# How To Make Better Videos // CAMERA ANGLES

One thing that will instantly level up your videos and gain attention from your followers, friends or family or whoever might be watching your videos is a good story.
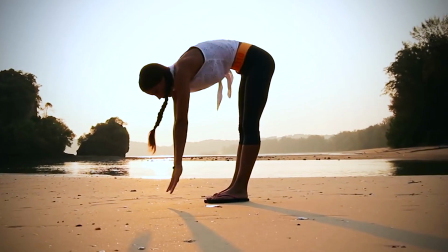[0:09]
And today we are going to talk about how choosing different specific camera angles can really enhance your storytelling and keep the viewer engaged. And what I did last time is challenge myself to film something from my daily routine, something completely normal, not epic, and create an interesting video.
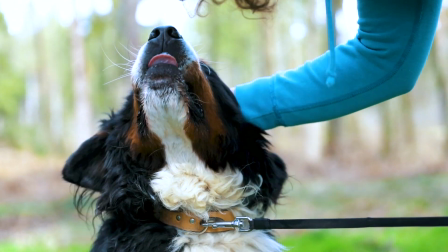[0:28]
And I filmed my sister, how she takes our dog for a walk, and we are going to watch this video now, and then I'm going to break down my edit, explain why I chose that specific camera angle, and give you tips that you can implement in your videos right away.
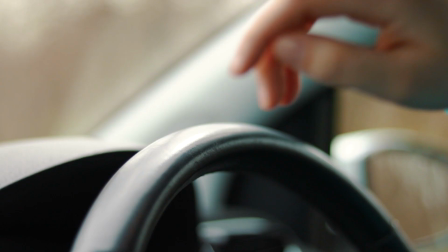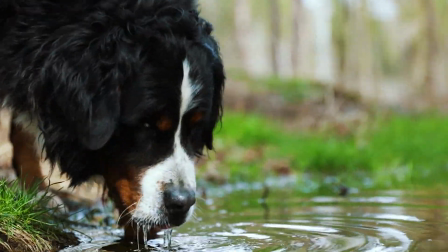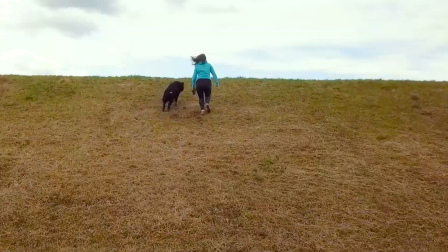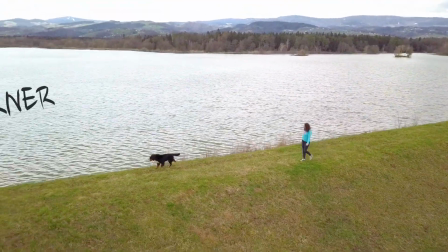Before we break down the video, I really want you to understand camera angles, because choosing the right camera angle for the right situation is what will instantly make your videos look professional. For example, next time you go to the cinema, try to think about the things that I'm gonna explain to you right now, and I'm telling you, once you implement them in your videos, they're gonna level up right away. And to keep it as simple as possible, we are gonna break down the camera angles into three basic ones: low, eye level, and high. Low one is used a lot in Hollywood when shooting superhero movies, because they want to present the subject epic, majestic, and I like to use them to create a unique look, film peoples.
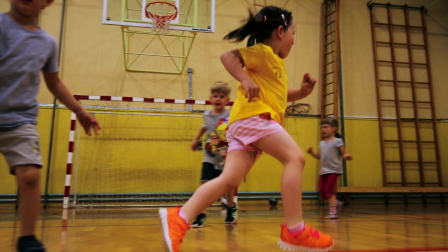[2:15]
And I also use it a lot when filming children, because we always look them from above down, and this is actually used in Hollywood to present the subject as a weak one, scared, something like that,
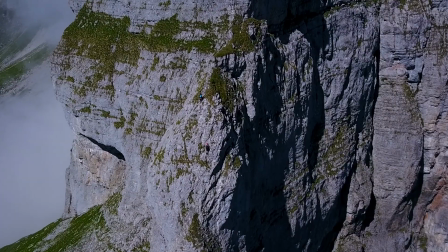[2:28]
unless it's a drone shot showing a majestic landscape.
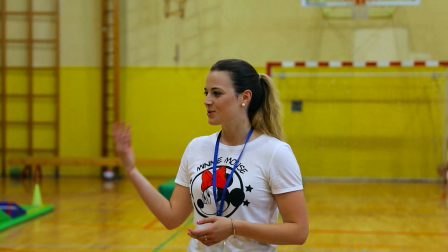[2:32]
And normal eye level camera angle is just something that we see in everyday's life, so it's just normal. So I know I went like really fast through all of these things, but I'm gonna dive into my edit right now and go through the camera angles.
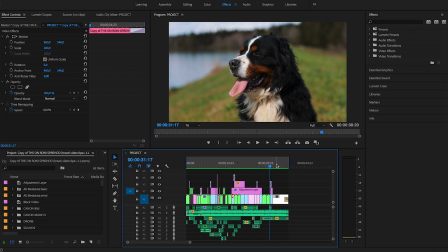[2:49]
Okay, we are now inside the Premiere Pro. This is how my project looks like. As you can see, I'm using a lot of sound design, because it really helps to bring the picture to life even more, but this is a topic for another time.
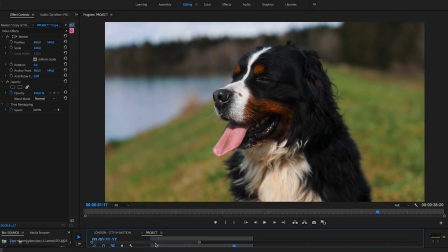[3:02]
Now we are going to focus on the camera angles and how they help tell better story.
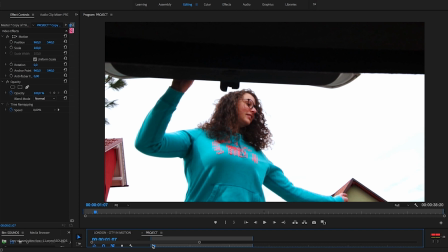[3:10]
So in the first scene, as you can see, I started with a low angle shot because I wanted to capture viewers' attention. Because unless you've been kidnapped and put inside the trunk, this is probably not a perspective that you're used to see every day.
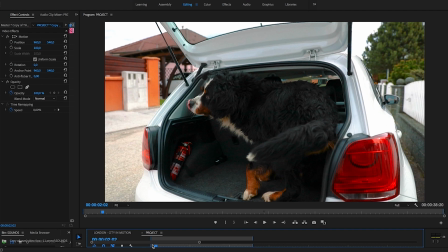[3:24]
Then I changed my position for 180 degrees to continue telling the story from a completely different camera angle, because it's not only important to keep the story developing, it's also important to try to show this story development from as many different angles as possible.
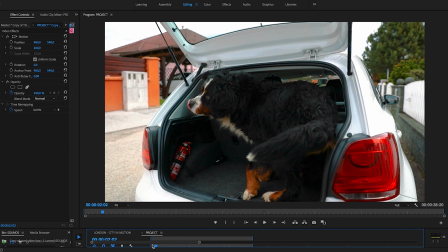[3:41]
So keep that in mind, keep this in mind when you're out shooting, and try to film the same thing from as many different angles as possible, because I'm telling you, it will really help you create a better story in the post-production. Now let's continue watching.
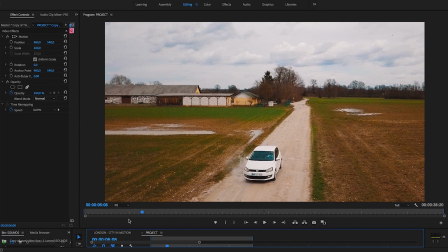[4:00]
Okay.
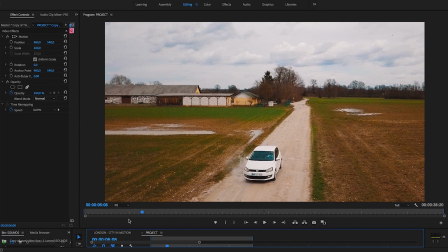[4:01]
So what happened here is that, like another thing I like to do to keep the video interesting is to enhance the edit with these close-up detail shots.
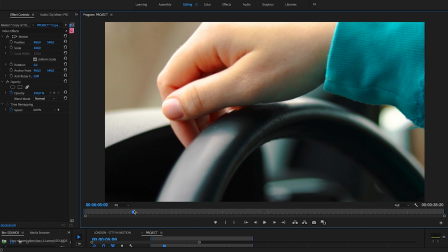[4:10]
Notice I'm filming them on the eye level camera angle, and then I cut away to a drone shot.
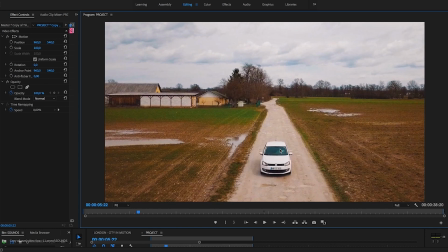[4:17]
But look, the hand is here, so this means that the cuts match between each other, so the story continues to flow. I'm just showing the same thing from a different perspective to keep the video interesting. Then again, another thing I want to repeat the importance of it is to film the subject on his eye level, unless you want to create a different emotion. Like we talked before, don't film your children and pets from a high camera angle. It just makes them look weak, unless it's a drone shot showing the majestic landscape.
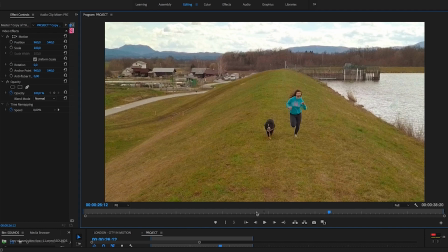[4:52]
And then the next thing that I want to explain is my tempo of the edit. I mean, It really depends from the story itself and your personal editing style. For example, I like the fast-paced cuts, change between the different scenes and types of shots.
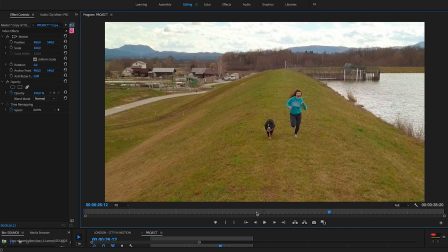[5:11]
Often, as you saw in this short period I showed you, I used the close-up shot to show the detail, then a medium shot to show the subject, and then the drone shot to show how small the subject is compared to the landscape and just show the thing from a different perspective.
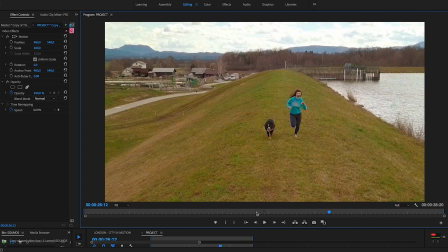[5:26]
So I'm always searching for a unique angle to help enhance the storytelling.
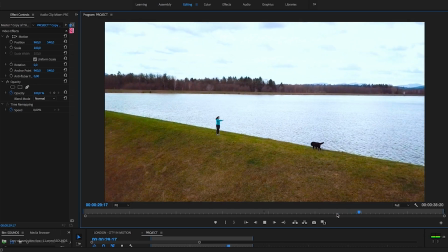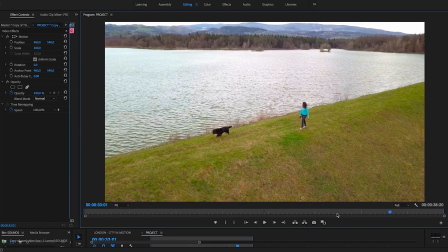[5:37]
But one mistake that I see happening sometimes is that yes, you are mixing between the different types of shots and that's good, but you are not focused on the orientation.
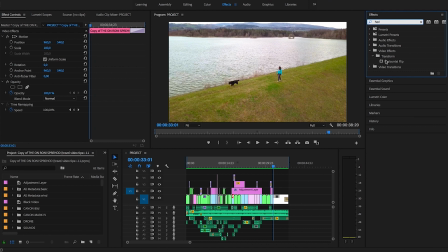[5:49]
So if something is moving on the left side, it needs to stay on the left side of the shot.
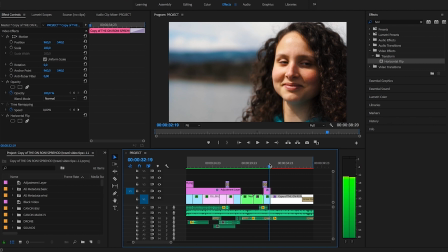[5:55]
Don't like twist it. She's turned on the left side now, and then in the next shot she's walking right.
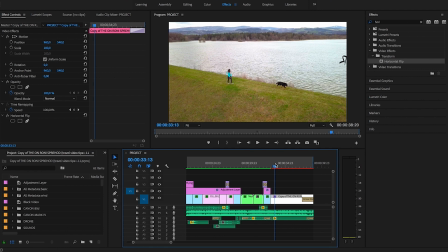[6:03]
It's gonna confuse the viewer. So keep that in mind.
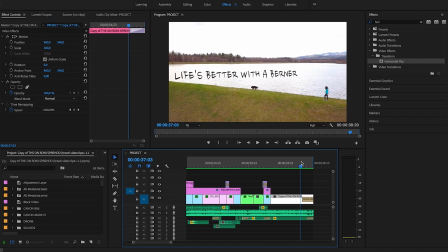[6:06]
And the most important takeaway from this video is that life is better with a burner. So I really want to challenge you to go out there and create content from your daily life. I'm telling you, it will force you to think creatively, enhance your storytelling and level up your filmmaking skills. And keep in mind everything you just learned about shooting from a different perspective and different camera angles, and hopefully you learned something new. If you did, leave a thumbs up. I really appreciate every view, every thumbs up, every comment. It means a lot. Thank you so much, and I'll see you next Monday. You just like my